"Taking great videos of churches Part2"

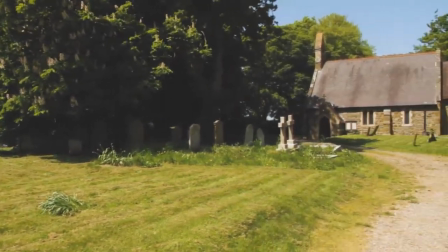You have to go quite slowly, otherwise your viewers are going to start feeling dizzy. And it's a great way to take in the landscape or take in the scope of the interior of your church. And those are called pans. There is a piece of equipment that filmmakers use called a Steadicam, which is a complicated rig which the operator wears, which holds the camera steady even if they're walking along.
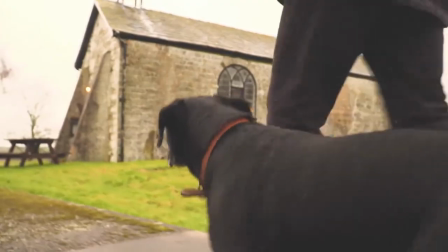So this enables a director to get a lovely smooth footage that seems to be coming through a person's eyes.
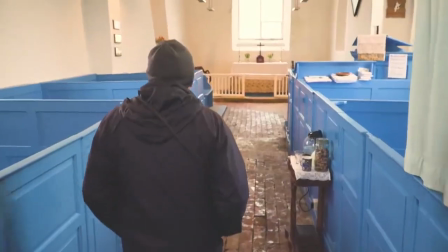They could be following another person while doing this.
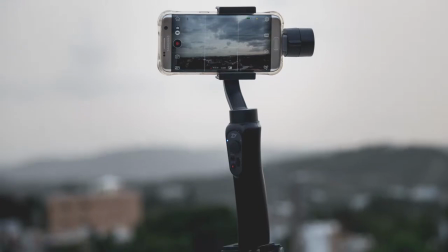If you buy a gimbal, which is a device with a handle, which smooths out your footage, your Steadicam attempts will be smoother.
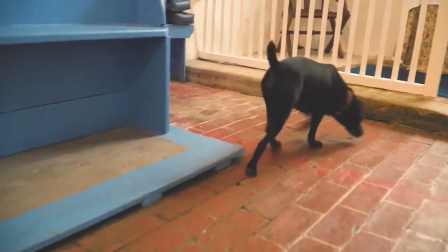You can also smooth out footage in most editing software to get that Steadicam effect. You can evoke the feel of the Steadicam footage without the expensive equipment by walking very carefully and very slowly and holding the device at the same level all the time. Also, when you're planning to do shoots for your video, I want you to think about lots of different angles that you can take. So we've got the obvious one, which is your eye level pointing at the world, but there's so much more than that.
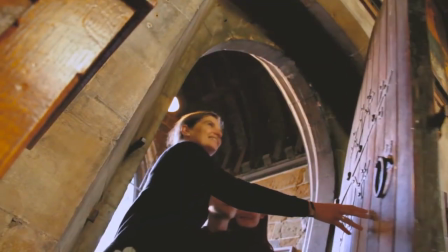Think about the level that a child sees your church, or even put your video on the floor and video people's feet coming into the church.
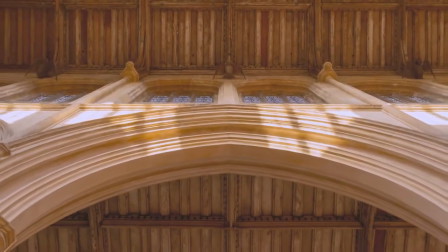Point your camera at the ceiling if you have a beautiful ceiling in your church. If you're lucky enough to have a tower that's accessible, obviously you need to get up there and get a lovely pan of the whole landscape from up there. Or if you have a gallery area in your church, that's another opportunity to show people what it looks like from up there.
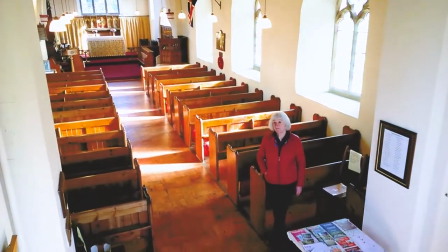Also, if your church has beautiful tiles or beautiful ledger stones, don't forget to point your video camera downwards and capture those. You can maybe pan down the ledger stone so people can read the story of the person who's buried there. Also, using that Steadicam approach, you can go round, completely round a beautiful object in your church, such as the font or the pulpit, to show all its beautiful features off. Another way to bring variety into your final video is to do close-ups and distance shots.
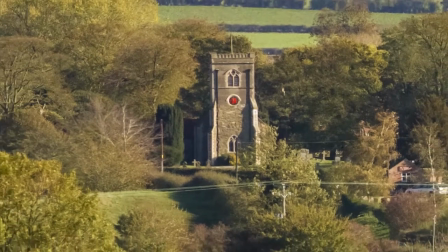For example, you want to show perhaps your church in the landscape from perhaps even a mile away.
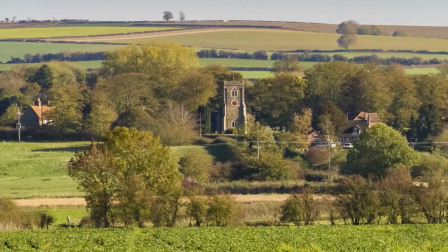If you're videoing a stained glass window, clearly you want to show the whole window, but also zoom in close to show off those gorgeous details.
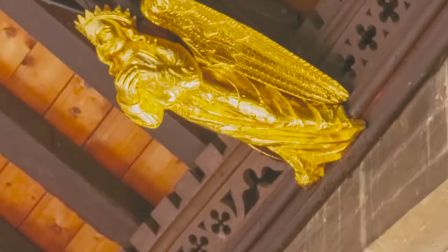So get the variety between really close up, medium distance and far away to tell the story of your church.
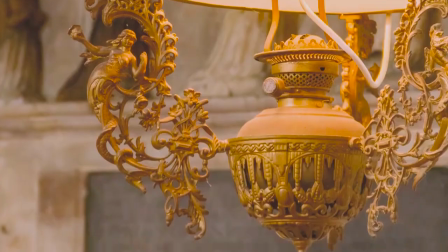Most phones and cameras do have the facility to zoom in and zoom out.
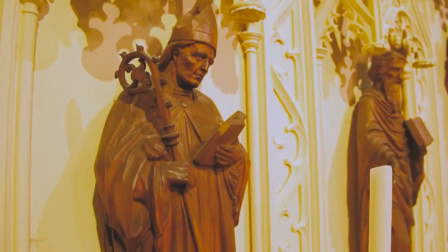And yes, you can use this in your videos, but do so with a very light touch.
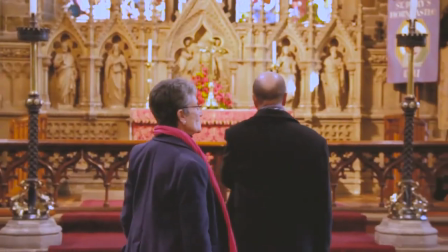It can be a lot of fun to zoom in and zoom out when you're making a video, but often for the viewer, it can get very boring. So please only use the zoom very occasionally. Here's a video we recently created for Explore Churches with quite a fast edit because we want to attract a younger audience with this particular video.
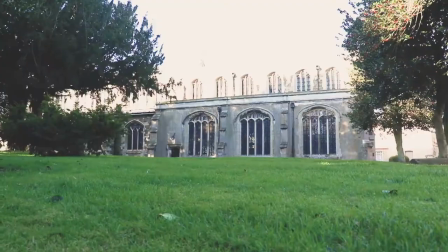Have a look and see how many of those filming techniques that I've just mentioned you can see at work in this video.
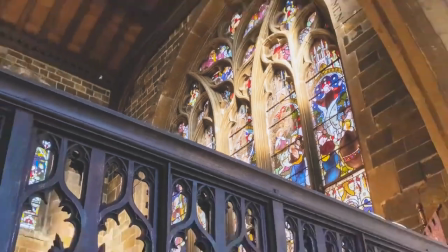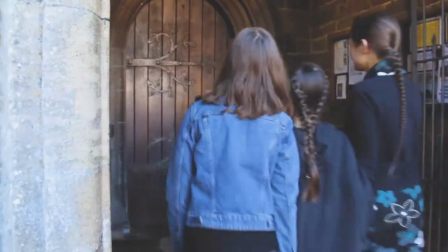What I'm going to talk about here is the rule of thirds, which you are welcome to Google and you may have already heard about. And what this basically means is that you should place the subject of your image, the thing that you want people to focus on in this part of your video, along that line or along that line, and ideally where the two lines intersect in these 4 points.
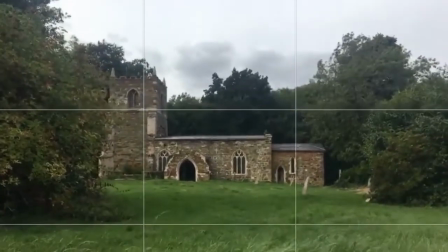If you want to interview somebody, you generally put their head on that cross line there. So the idea is when you compose shots for your video, be aware of this grid, not only to get things straight, but to place the thing that you want people to pay attention to in these areas. I'm now going to talk to you about something called cutaways.